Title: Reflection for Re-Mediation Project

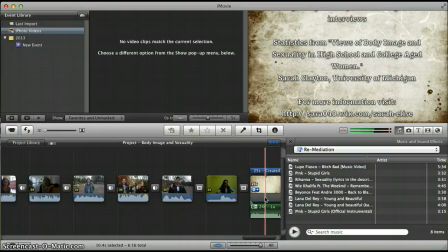And then also put here that the statistics are from this repurposing paper, and then right here's the link to that repurposing paper in case anybody wanted to follow it, which is also in the description on YouTube.
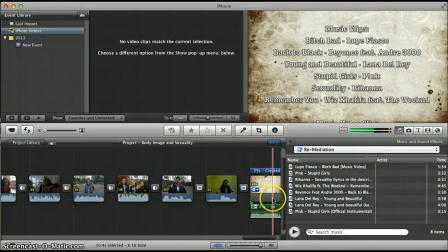And then I put the music clips that I got and this video clip from Wiz Khalifa and The Weeknd's song.
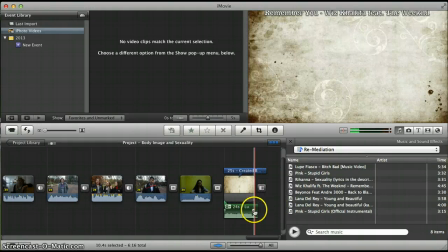I decided to use the song by Lupe Fiasco called
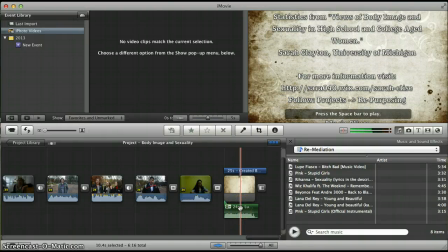Bitch Bad in the credit roll, and used the lyrics because I really wanted this kind of to be the song that people leave with in their head. I think this song is really powerful.
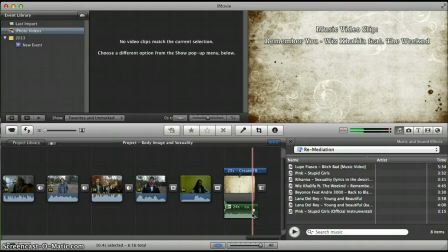And at the end it says, right here it trails off, I'm killing these bitches, which kind of, I think, to this video speaks to, killing the pop culture image
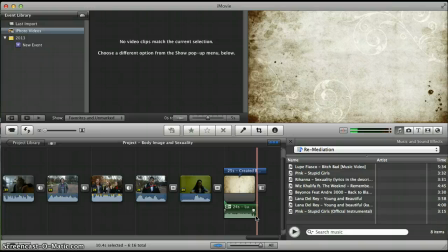of what girls think that they should be, especially young girls who are just getting exposed to this kind of media image of what a woman should look like and act like. So that's what that is. I thought that video really nicely sums that up.
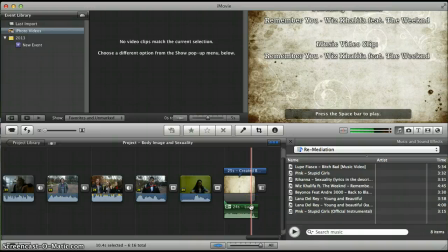It's also the video, the background music playing at the very beginning, so I thought it kind of, leaves people with what they started, what they started with. So that is what I did there.
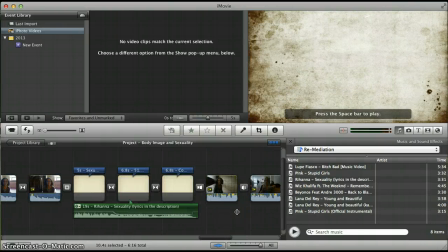One thing that I did want people to kind of leave with is
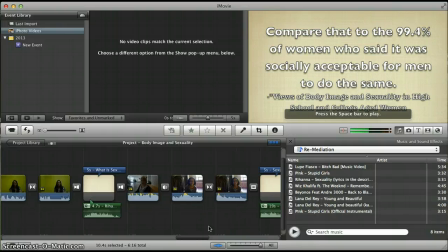just knowing that
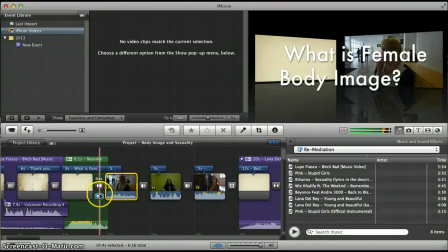back here at the beginning, the transitions are one thing that I really focused on, kind of keeping this really uniform,
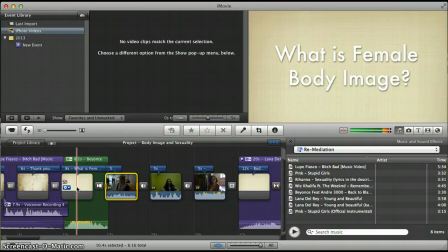as well as keeping the structure really uniform for body image and sexuality, and using pop culture as that kind of transition between the two, because it really, I think, links them and is kind of the glue that holds the whole project together.
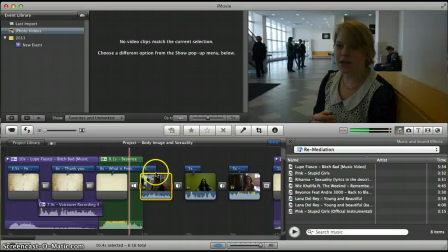So yeah, that was my remediating project.
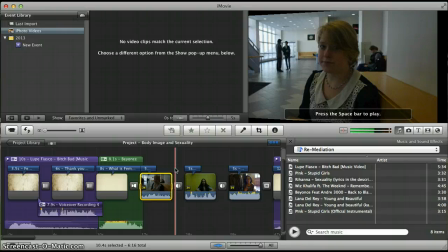I think final things that I have learned from this are that videos are hard. They take a lot of time, but in the end it was really worth it, and I'm glad that I did this video and and didn't settle for something that I